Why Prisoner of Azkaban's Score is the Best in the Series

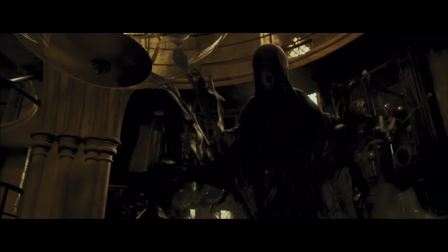Strength that will allow him to battle inner pain as well as to overcome the physical challenges he will face in the form of the Dementors.
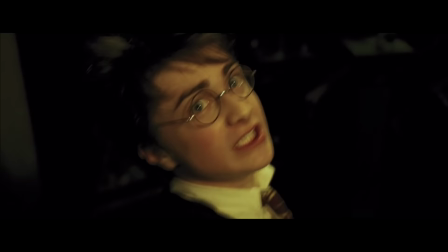The Patronus charm, the only spell that can subdue a Dementor, requires a memory of intense happiness.
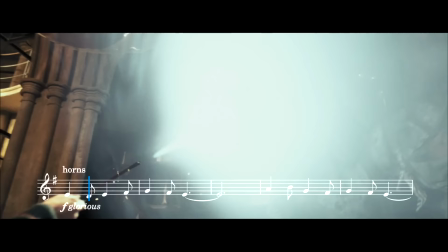So So when Harry uses the memory of his parents to conjure the charm, we hear the most triumphant version of a window to the past.
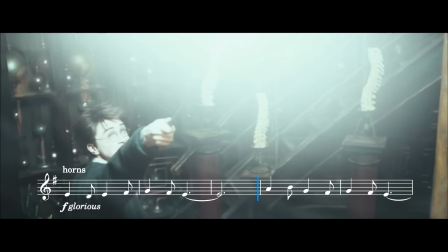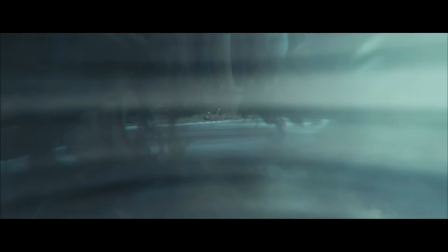Ecstatic horns playing on top of a rich choral texture. This is also mirrored when Harry conjures the Patronus to save Sirius and his past self by the lake.
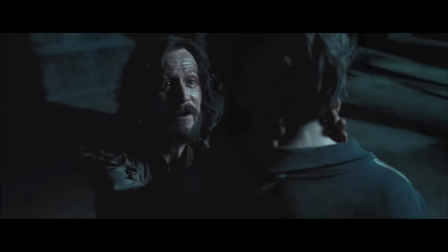The final time we hear the melody is during Harry's last conversation with Sirius in the film, the longest rendition of the motif.
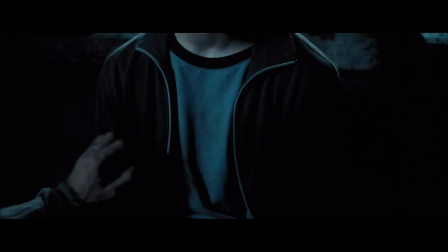It starts off being played by the recorder, but this is followed directly by a version played by horns.
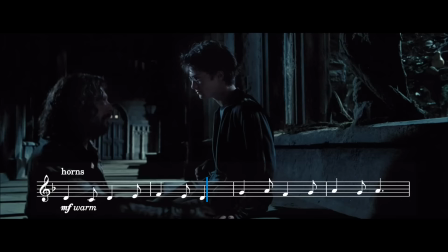The progress of the motif throughout the whole of the film is being mapped here,
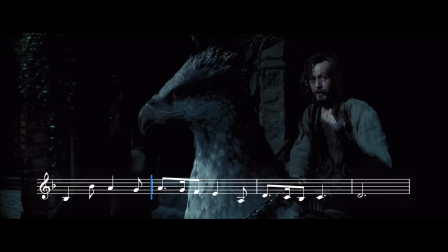from the first full rendition during Harry's conversation with Lupin on the bridge, to the climactic conclusion by the lake.
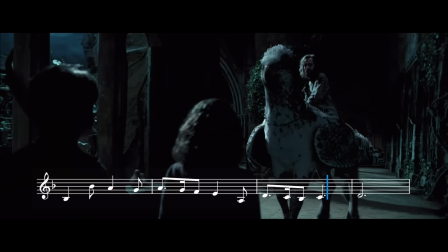But importantly, this rendition of the melody is not the same as the beginning. It has now been expanded and developed, and and is eventually taken over by the full orchestra.
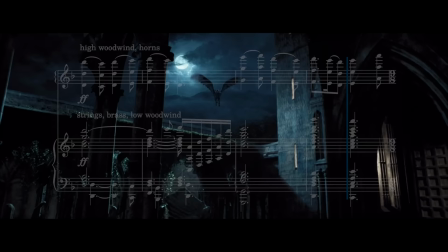The evolution of the idea is now complete, marking Harry's full understanding of the truth and his realisation that love has
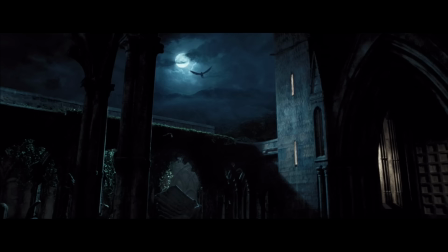a transformative power even in the face of sometimes overwhelming darkness.
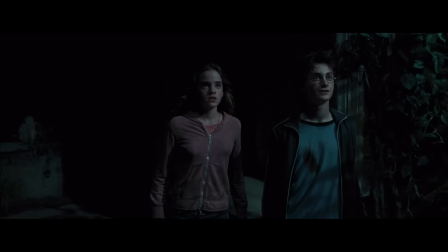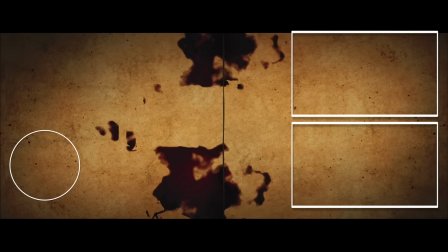I really think this film is a masterpiece of visual and audio design and I hope you agree, and I also hope you enjoyed my analysis of the score.
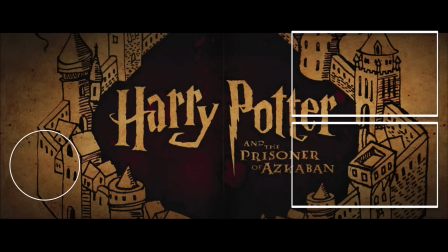If you have a particular film score in mind that you would like me to analyse, then please do let me know in the comments below. See you next time.